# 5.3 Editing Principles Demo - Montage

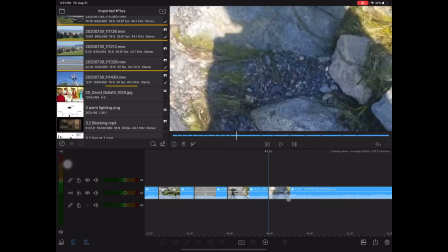986s
Again, another take of it. Is the second one any different?
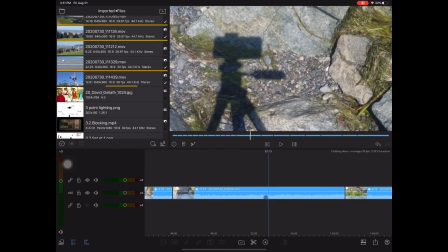991s
Not really. So that series of montage shots of the beach,
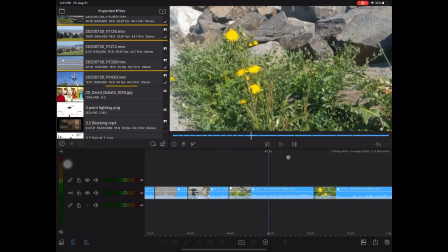999s
the sand, my camera, and now into a closer shot of some flowers. Got a wider shot of the flowers, then a closer shot of the flowers.
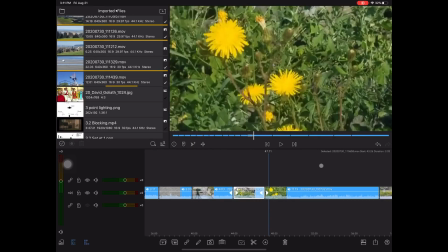1014s
This comes back to when we talked about you've got what's going to cut from one shot to the other.
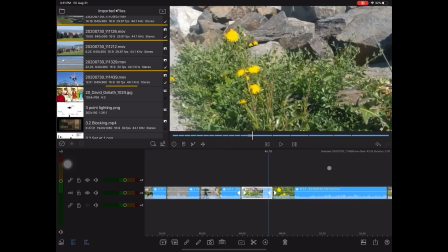1020s
If you can
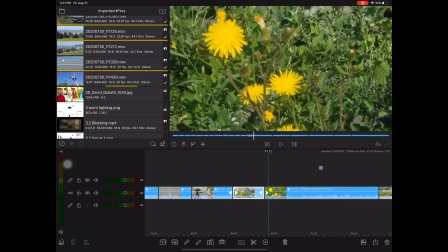1022s
get in twice as close so that the size of the image on screen is only half the size, it'll work great, and that cut works fine. Then I come out to some well-composed rule of thirds shots here, which will help transition me back out to seeing people on the beach or people walking.
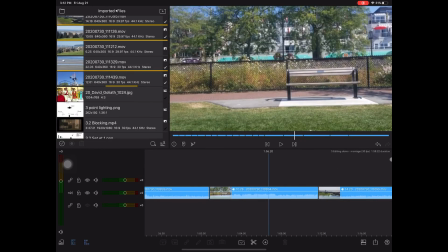1044s
So that this combination will work well. I just need to shorten up each of those shots.
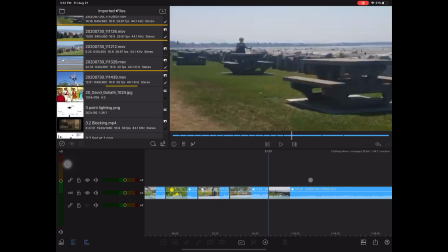1058s
This is a long shot. It's going to cut really well with the next shot right there because the woman is
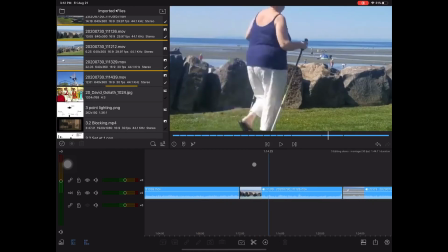1064s
exiting camera right and then re-entering camera left,
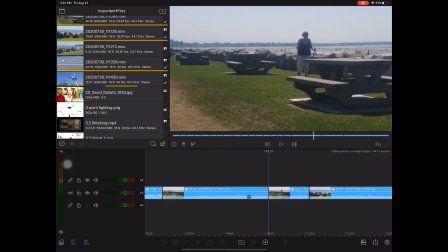1071s
which makes it for really good continuity. Makes it a great cut.
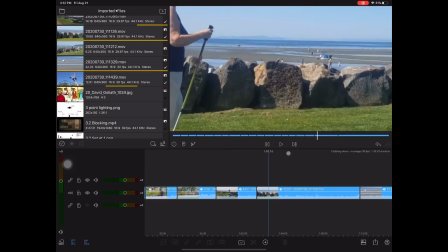1078s
I'll let her walk all the way through screen and out the other side of the camera shot. I can trim that off after she's left, which then takes us to this final shot.
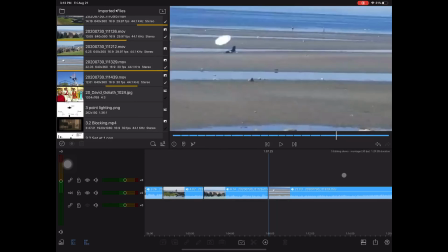1090s
Little jiggly camera up at the front, so I need to trim that back so that it's a stable shot and that jiggle isn't drawing attention to itself, which will be my final, essentially kind of a re-establishing of a wide shot
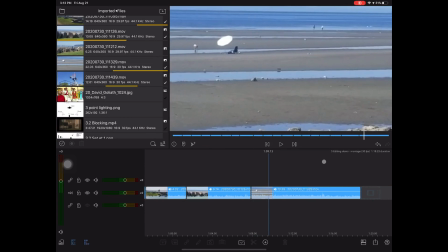1106s
before I finish my montage, which then makes the montage 1 minute and 12 seconds. So let's take a look at it from the beginning.